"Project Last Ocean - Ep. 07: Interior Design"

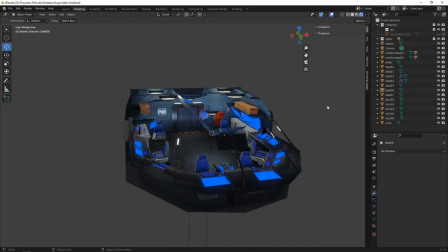[0:05]
hello my friends and welcome to this new episode today I'm gonna show
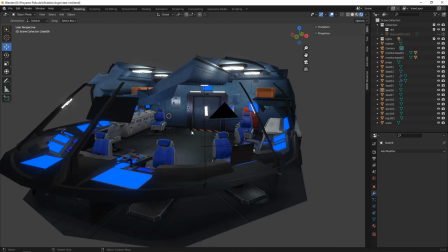[0:11]
you this new asset that will be used for the backgrounds of the movie this is the bridge
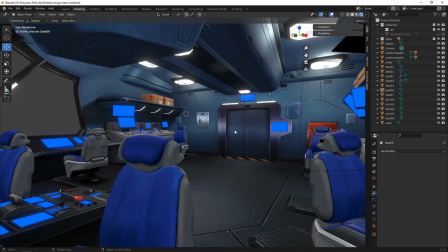[0:18]
of the Argos patrol ship the idea here is to emulate the look of the typical background paintings from classical anime recreating some of
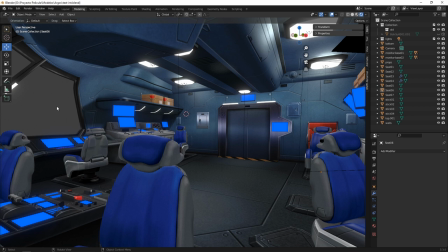[0:31]
the techniques from manual work, like on the good old days. So all of this starts with a correction
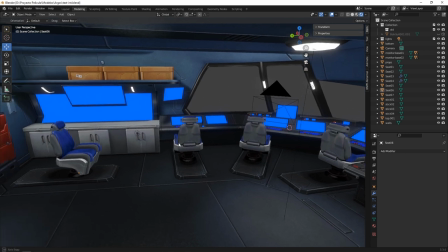[0:40]
for all of those horrible topologies I was doing at
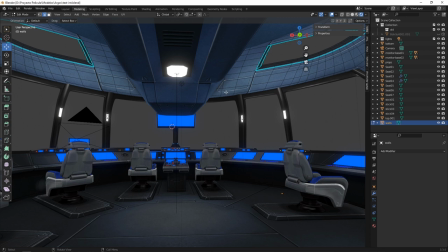[0:45]
those times when I wasn't that good at modeling and texturing,
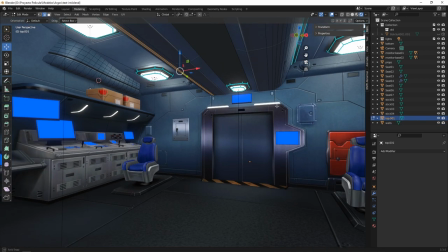[0:50]
compared to today at least.
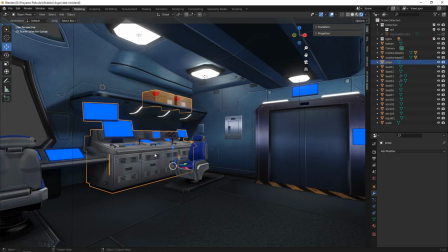[0:53]
Today this is optimized for better use of of polygons and textures, materials and all that.
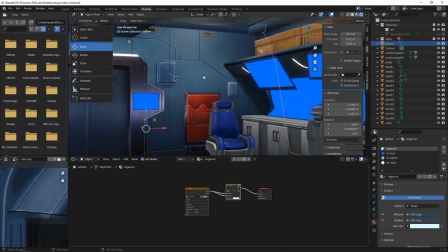[1:00]
Shaders are not very sophisticated here, because since almost everything needs to be painted on the texture,
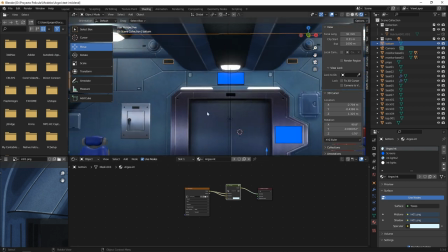[1:10]
the lighting and shadows are all pre-calculated, pre-rendered.
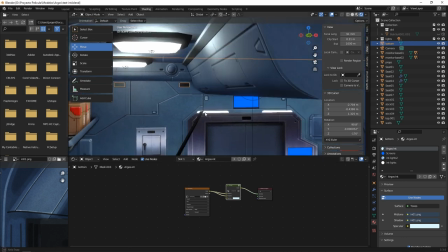[1:15]
But if there's something that should be kept at the shader level, is the specularity,
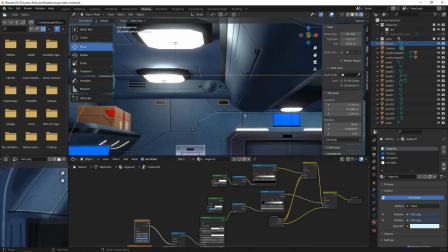[1:21]
because Because it is dependent on the angle of vision and for that reason cannot be integrated into the texture. So we are using a shader that is, like you can see in this case, very similar to those we used on the characters.
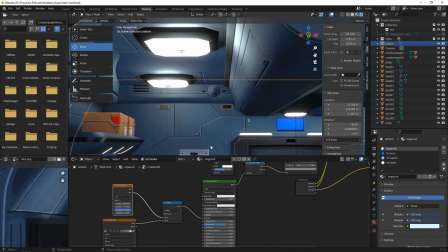[1:37]
Mostly for taking the specular and to make it a little more painterly we used this noise texture.
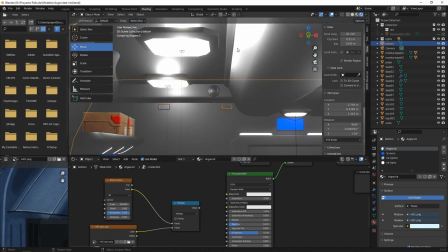[1:46]
because if you disconnected it looks too soft like too digital and
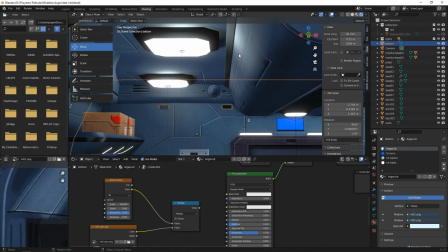[1:52]
obviously to complement the fact that all these lines these grooves don't receive too much light we incorporate an specular map for all those lines bevels
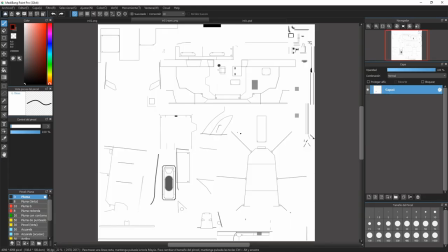[2:04]
and whatever we did basically the same with the props,
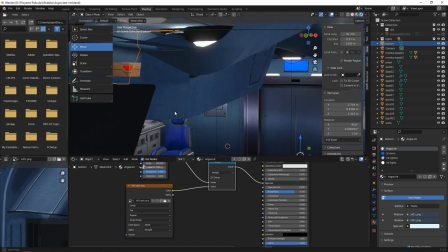[2:10]
all those stuff that it's not part of the basic surfaces,
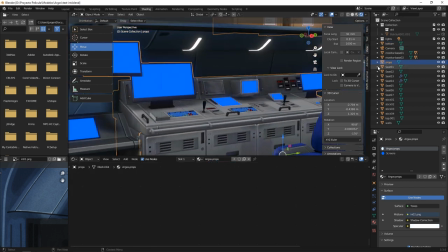[2:15]
some furniture, those boxes over there,
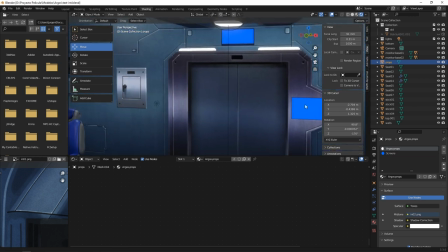[2:22]
where the technique is pretty similar, and of course here in the case of the seats,
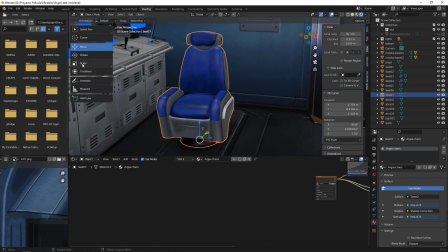[2:29]
where it is especially important because these are made to turn in every direction, and that That makes much more evident the way the specular affects the surfaces on those seats.
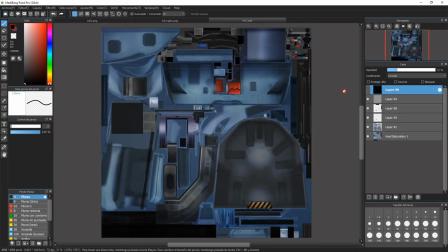[2:41]
Now the textures, they are using a very basic painting color layer, then we added a render to texture layer for the illumination and the ambient occlusion.
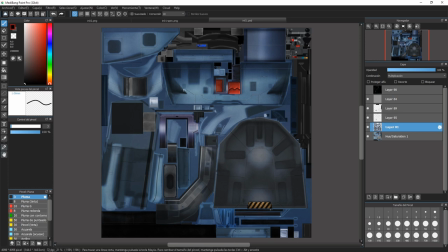[2:55]
Eventually I merged them and then I started to remove all this digital softness,
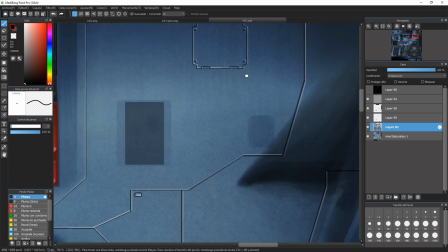[3:02]
making it more painterly by using some strokes here and there and giving it a certain granularity since a
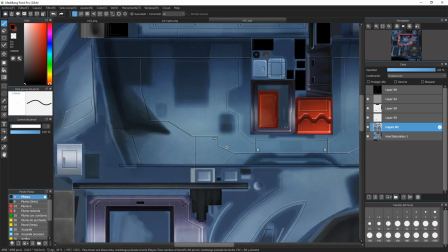[3:11]
natural painting is not really perfectly even there's also the influence of the surface in which it's painted like for example paper
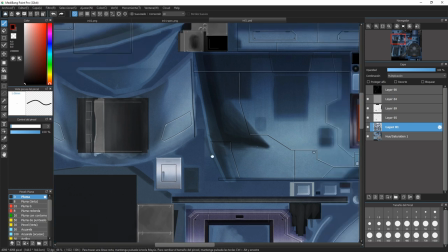[3:20]
whatever and obviously all those little details that need some extra care again
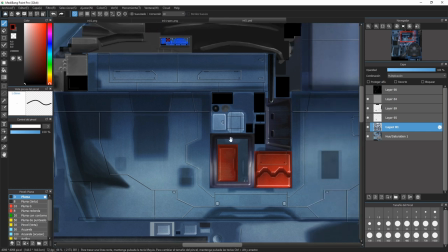[3:26]
all those grooves and little lines that can be a little confusing because
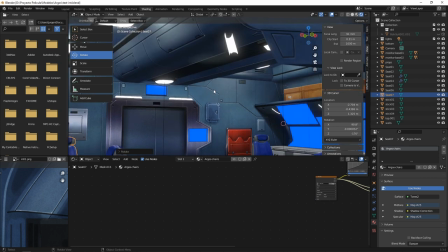[3:32]
as you can see the bridge has many lights so we have to decide which side
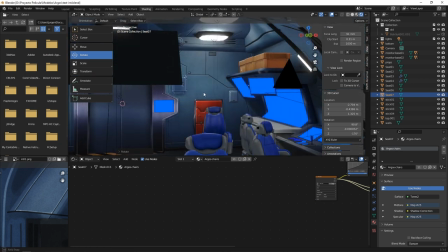[3:38]
is receiving more light and painting more illumination there there's also some shadows
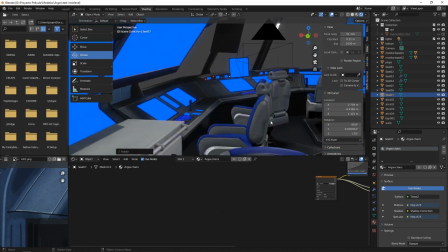[3:44]
like here and also here some shadow from the seats over the platforms here
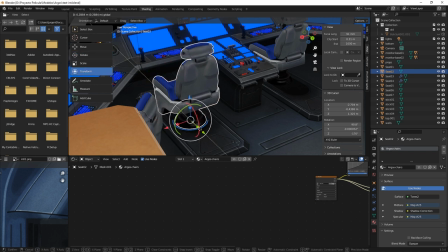[3:52]
i also painted this kind of indication that the seeds can slide forward and backward and there's the limit.
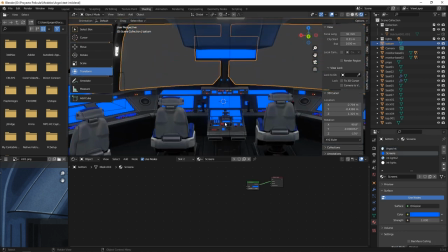[4:02]
Other materials are, for example, these simple emission materials for the screens, which is blue for now.
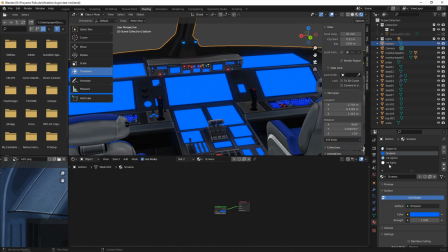[4:09]
We will work on that later. The lights, also a simple emission.